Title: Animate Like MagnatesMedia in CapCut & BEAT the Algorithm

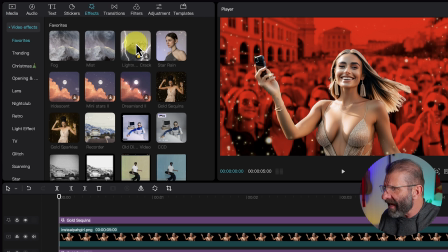477s
Let's jump back into effects and choose lightning crack and we'll put that in the background just
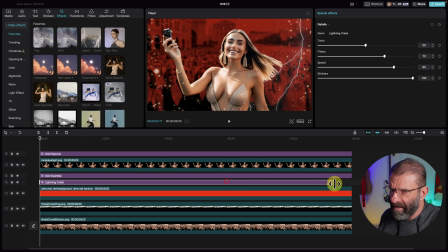483s
above the red so the lightning doesn't turn red and we'll make it last the whole duration and see if we like it.
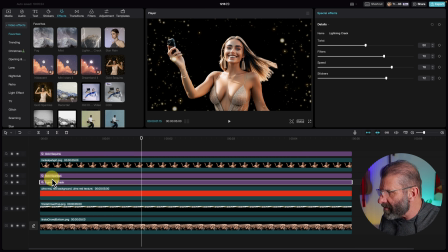490s
Okay, I don't like how it goes dark all the time, so I'm just going to add maybe a couple instances of the lightning cracks.
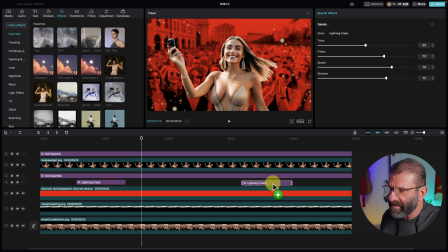496s
I'm going to shorten it here and then you hold on the option key or alt on a on a pc and we'll just have a couple lightning cracks here crack and clean and crack bam i love that next let's add maybe a little bit of fog here's some fog we're going to put
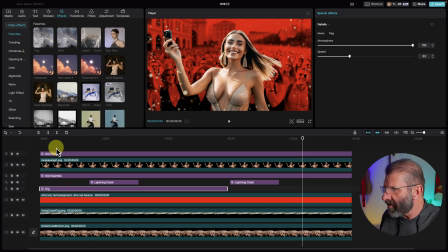511s
it over the red so it'll contrast the red maybe and that's that's a lot of fog but let's make it last the
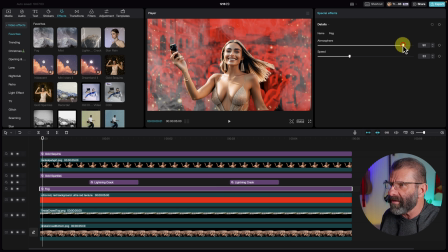518s
whole duration and we can change the atmosphere that'll decrease the opacity so it's just a little a little bit more subtle so let's have a look fog lightning instagram model still doesn't look like death yet how do we make this look like the death of instagram well we could add some text let's go up here to text and
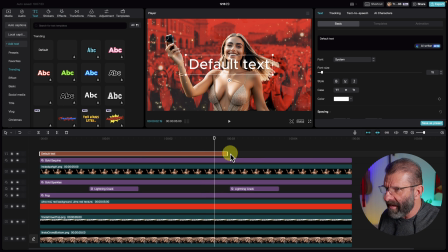535s
choose default drag it to the top for now and we're going to say death of instagram we're going to highlight
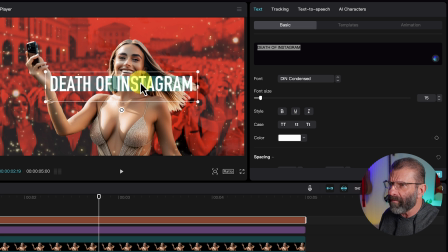544s
it change it to a different font how about din condensed and we'll just drag it up here and we want it to be little bigger so
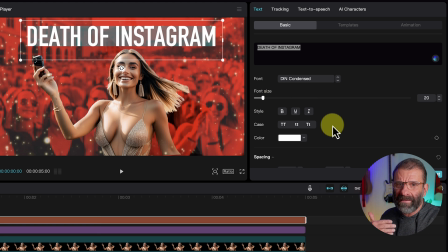551s
we'll just scale it over like that and we want it to be more interesting a la magnates media so we're just gonna scroll down here and add
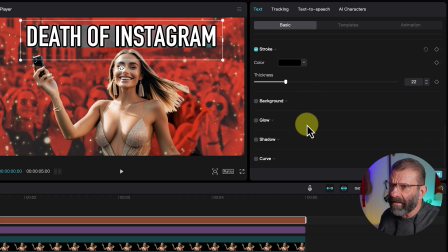559s
a stroke that's pretty intense we need a little bit less stroke and we'll add a little bit of a glow let's go for the free one and intensity just subtle like that range that looks pretty good so far right she still doesn't look like death so we're gonna fix that a little bit more what if we could give her devil horns well it turns out in cap cut you can we're gonna jump over here to effects again and
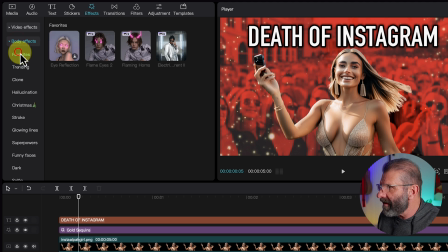584s
we're gonna click on video effects what closes that it opens up body effects and click on favorites and oh look at this flaming horns we're gonna position
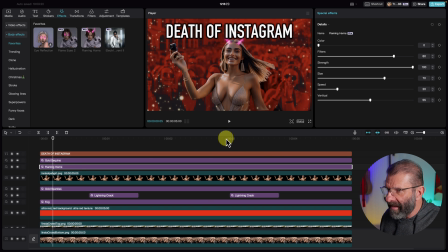591s
them right over her and we're just gonna drag it to fill the whole frame and so we can see them i want them to be the same color as the background
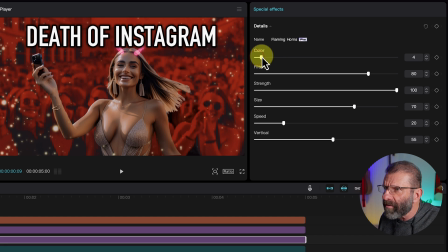599s
red like you know devil and i'm gonna drag color over a little bit until they turn kind of red and filters. I don't want it to take the background down so much like it does. So I'm going to turn that down this way.
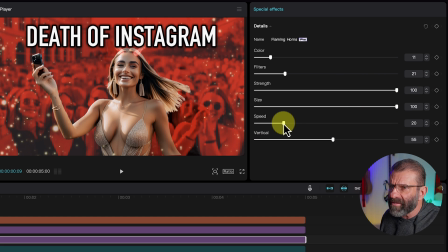611s
I'm going to adjust the strength all the way up, change the size, make it a little bit bigger. The speed, I'm going to turn it down so the more subtle vertically, they're positioned correctly on her head. And I'm noticing that I don't like death of Instagram over everything. I'm going to drag it under her.
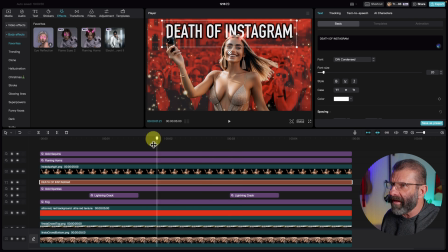627s
Then when she gets bigger, you know, she'll partly cover that and her horns will cover that as well. So I like that. And she's still not deathy enough. So let's go ahead and give her flaming eyes. I'm going to drop those directly on her.
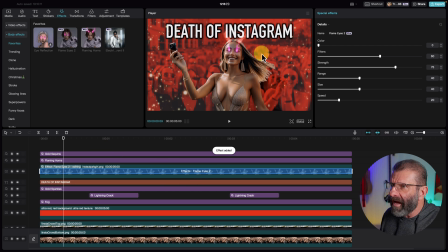639s
So it's not on a layer above her. It's just on her. I'm going to modify the color there by dragging it over to the right a little bit.
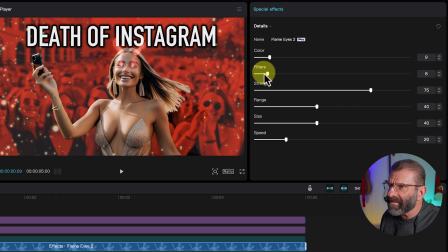645s
So they're kind of red like everything else and adjust the filters. I don't want these to be modifying the rest of my image and strength. I want them a little more subtle, a little smaller, slower. And now we have something that looks like this.
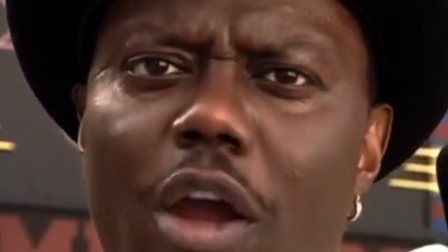662s
That's pretty cool, right? You may have noticed in some of Magnate's media's videos,
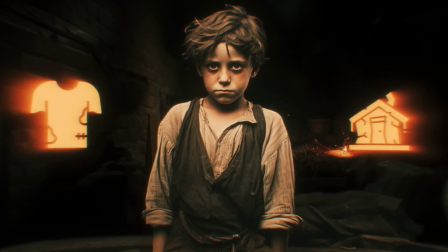668s
the people he has that are still images are slowly moving, kind of creepy-like. Now, there's not really an easy way to do that in CapCut, but in After Effects, I did a little something for you. You can build a download if you want to play with this it just makes it it makes it more fun so we're just gonna we're just gonna jump back into media and we're gonna position
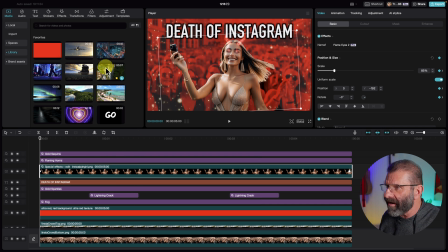688s
our playhead at the beginning we're going to click on our instagram girl and we're just gonna drag instagirl.mov
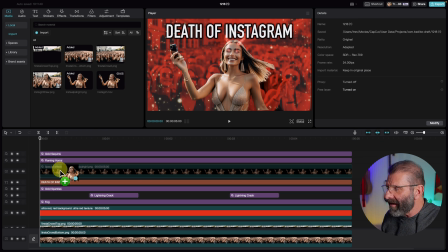695s
right on top of the still image and notice that little icon here i should take a good look
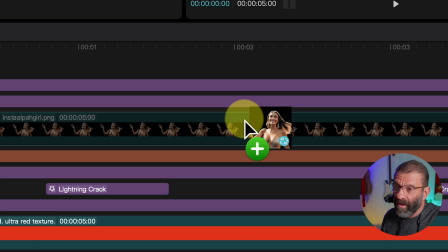702s
at this it's going to replace that still image with this and it's going to work well because the still image is five seconds and she's five seconds.
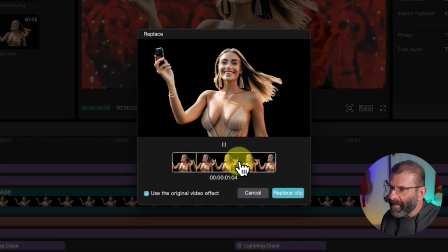709s
So I'm just going to let go. And now I'm going to use the original video effect.
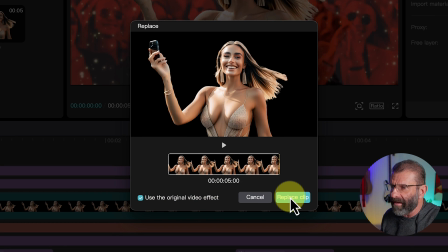714s
It's going to keep it there so I don't have to redo everything. And I hit replace clip. This is how you replace a clip.
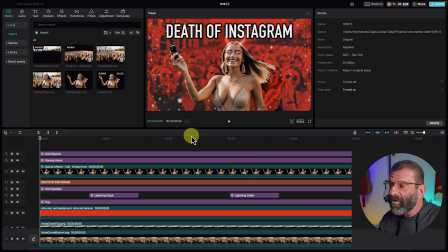719s
I just replaced a still image with a moving image. And now watch this. Watch her arms and her hair and stuff. Check this out.